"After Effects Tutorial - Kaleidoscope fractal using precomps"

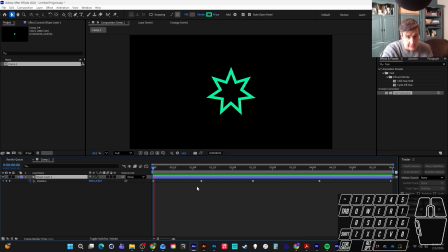(4:12)
So I'm going to come out here now and just precompose this.
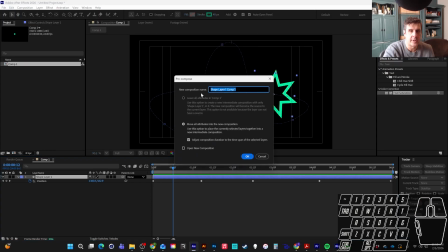(4:17)
So I'm going to right click on the layer, find the precompose option, and this will be my shape animation, right?
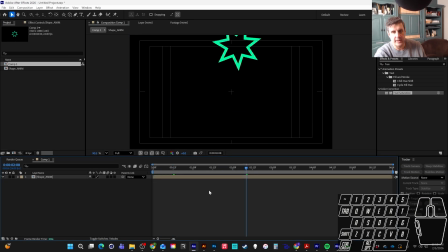(4:25)
Okay, awesome. So now all my keyframes are now inside of there and hidden away. And so now what I want to do is kind of copy this around and just see what happens. So I'm going to duplicate this. Let's do 5 times. 1, 2, 3, 4, and that's 5 total.
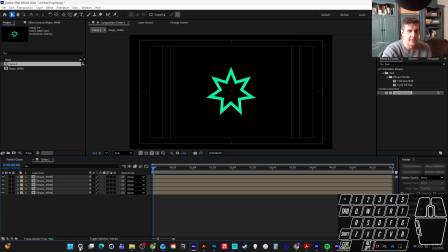(4:39)
And then I just need to remember my math. I didn't know I needed to do math.
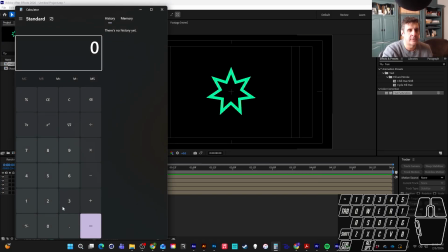(4:45)
This is hard. All right, so 360 degrees divided by 5.
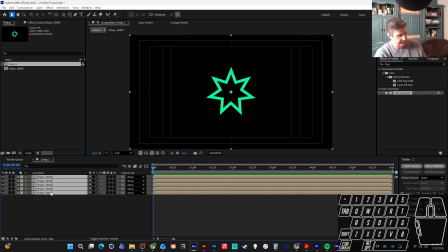(4:50)
I need 70, each of these to be rotated 72 degrees. So I'm going to find my rotation here, just hitting R on the keyboard.
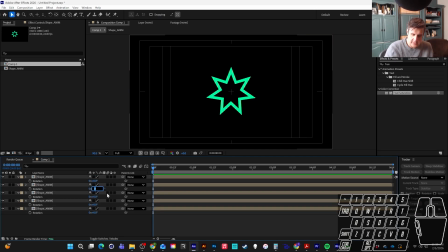(4:58)
And the first one will be 0. The second one, I'm going to hit tab twice. It'll be 72. Be sure not to turn it 72 times. That's the first number. We, in fact, just want it 72 degrees. So here, 72 plus 72 is 144.
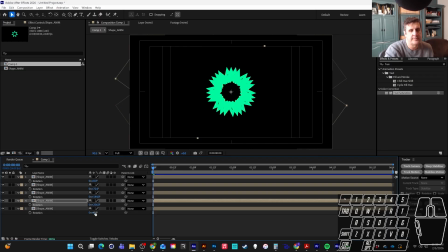(5:12)
144 plus 72 is 216. And I believe 216, actually, I have no idea. Plus 72 gets me to 288. All right, then that should get me back home.
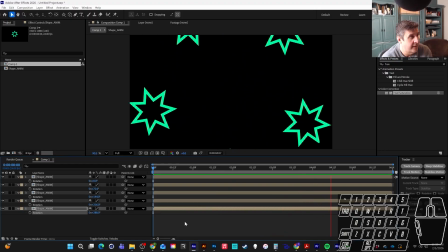(5:24)
Okay, so now if I play that, you'll see I have all these copies, and they're working pretty good, except when it leaves the screen.
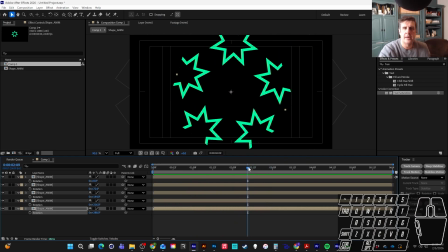(5:31)
So you see how right here, I'm actually leaving the edge.
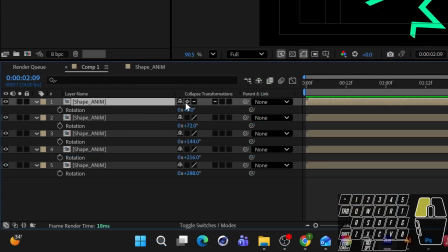(5:36)
Well, good news for us, this continuously rasterize button actually will allow that to be ignored, right?
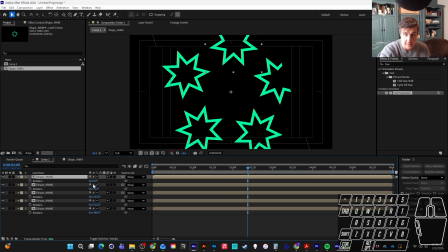(5:44)
And so with that continuously rasterize, let's see this one on, you'll see it kind of ignores the borders, which is super good for us, right?
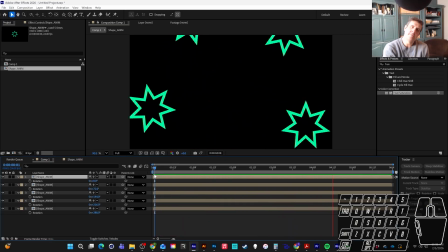(5:53)
So yeah, there's basically the beginnings of kind of something really interesting. So I'm gonna kind of mess around here and kind of see what I can come up with, and you maybe do the same. We'll see where we end up.
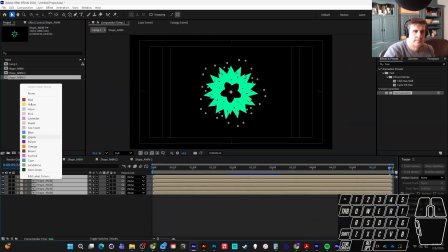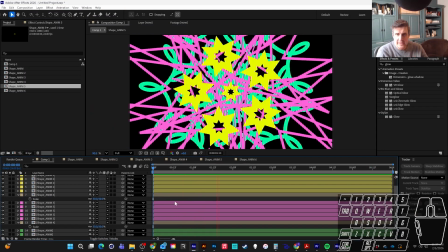(6:16)
Okay, this is where I ended up. It is a little weird, but it's kind of fun too.
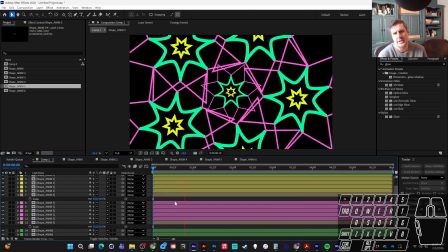(6:21)
So I did have to do a few shenanigans, but let's kind of start the basics.
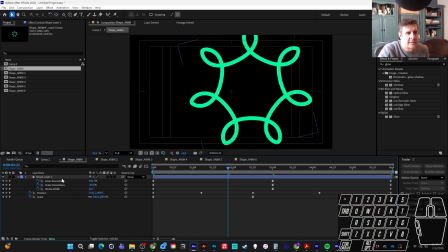(6:26)
So with my green shape that I started with, I ended up adding some animation to the inner and outer roundness and the stroke width.
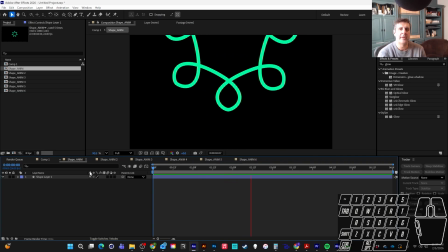(6:32)
That allows me to kind of turn this thing inside out and flip it around and make the more floral looking stuff.
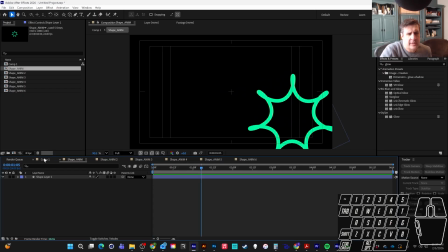(6:40)
And then as I was going, I wanted to stack up other shapes on top.
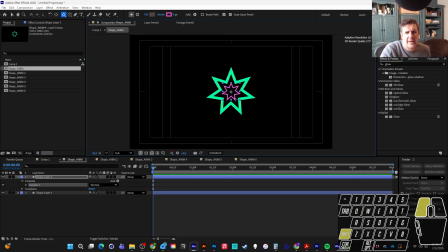(6:45)
So I started drawing other shapes inside of this shape, and that was working pretty good, except that they weren't stacking properly,
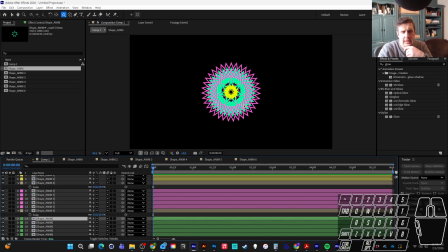(6:52)
meaning they were, the pinks weren't together and the yellows weren't together and the greens weren't together. I didn't like that. I wanted them to kind of blend together like they are here on screen. The greens are all together, the pinks are all together.
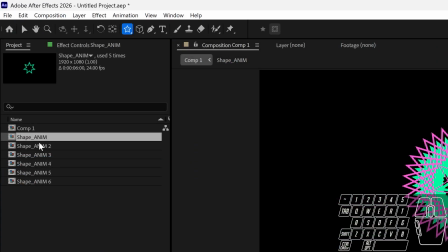(7:04)
And so I had to make copies of each of my precomps after I drew those shapes.
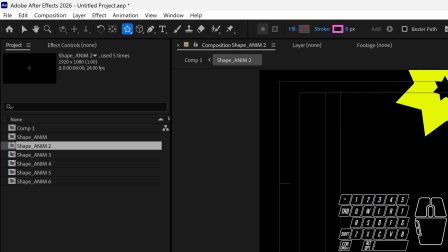(7:09)
And so they have the same movement on them, but they all are animated slightly differently as far as what happens to them, right?
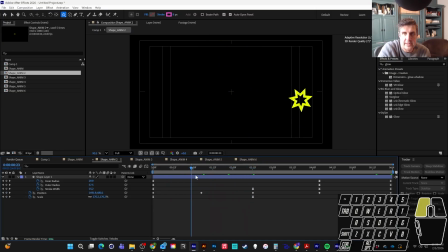(7:16)
This one gets thick and thin.
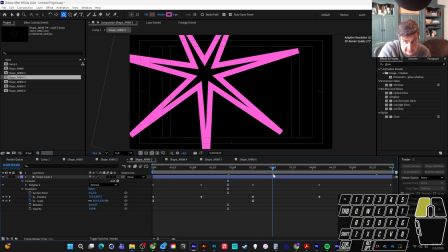(7:17)
I have a green shape, or my pink shape as well, gets really, really long and spindly, and then it inverts itself over time, okay?
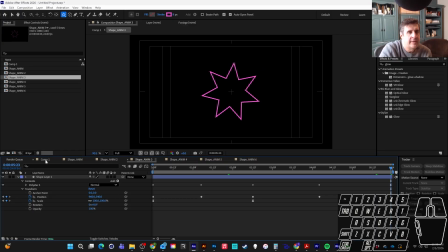(7:25)
And so with all those copied, I was able to animate them individually, and then basically I'm just stacking them. And you can kind of see I've color-coded those, so my yellows are here, my pinks are here,
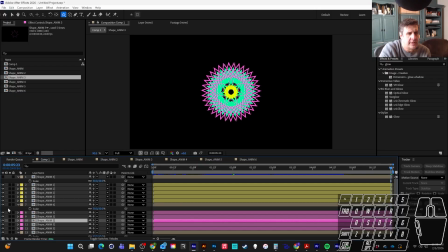(7:33)
my greens are here. Okay, and then one last thing that I wanted to do at the end was here.
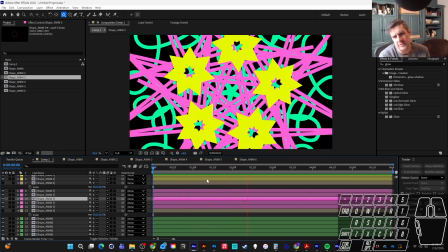(7:40)
So as you can see, it feels good, it feels okay, but there was something kind of missing for me in the middle of this thing.
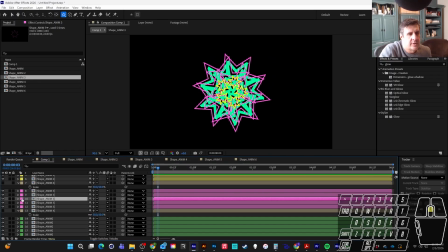(7:46)
It felt kind of hollow, and so I went and made one last copy of each,
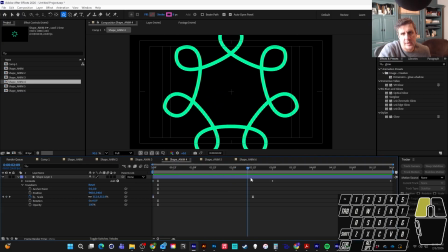(7:50)
and that's these ones where it's not moving anymore, but it's doing the same thing that every other one is doing without the position frames.
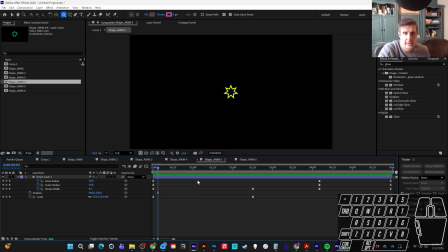(7:57)
I just basically turned the stopwatch off on the position frames for all my shapes,
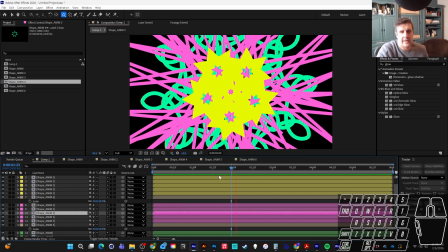(8:00)
and that allowed me to add a copy dead center, and it just feels like it anchors it just a bit more.
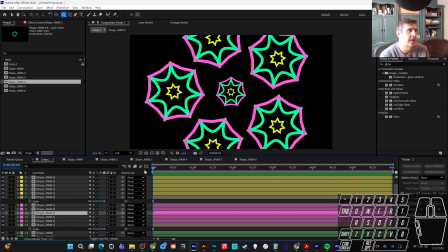(8:07)
There's something that kind of feels more kaleidoscopic about it to me to have that one in the dead center.
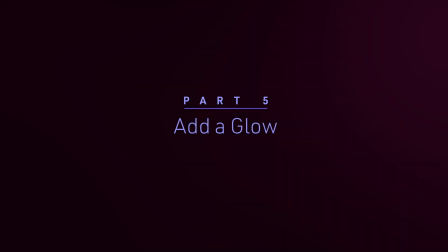(8:13)
Okay, y'all, one last thing maybe that we'll try.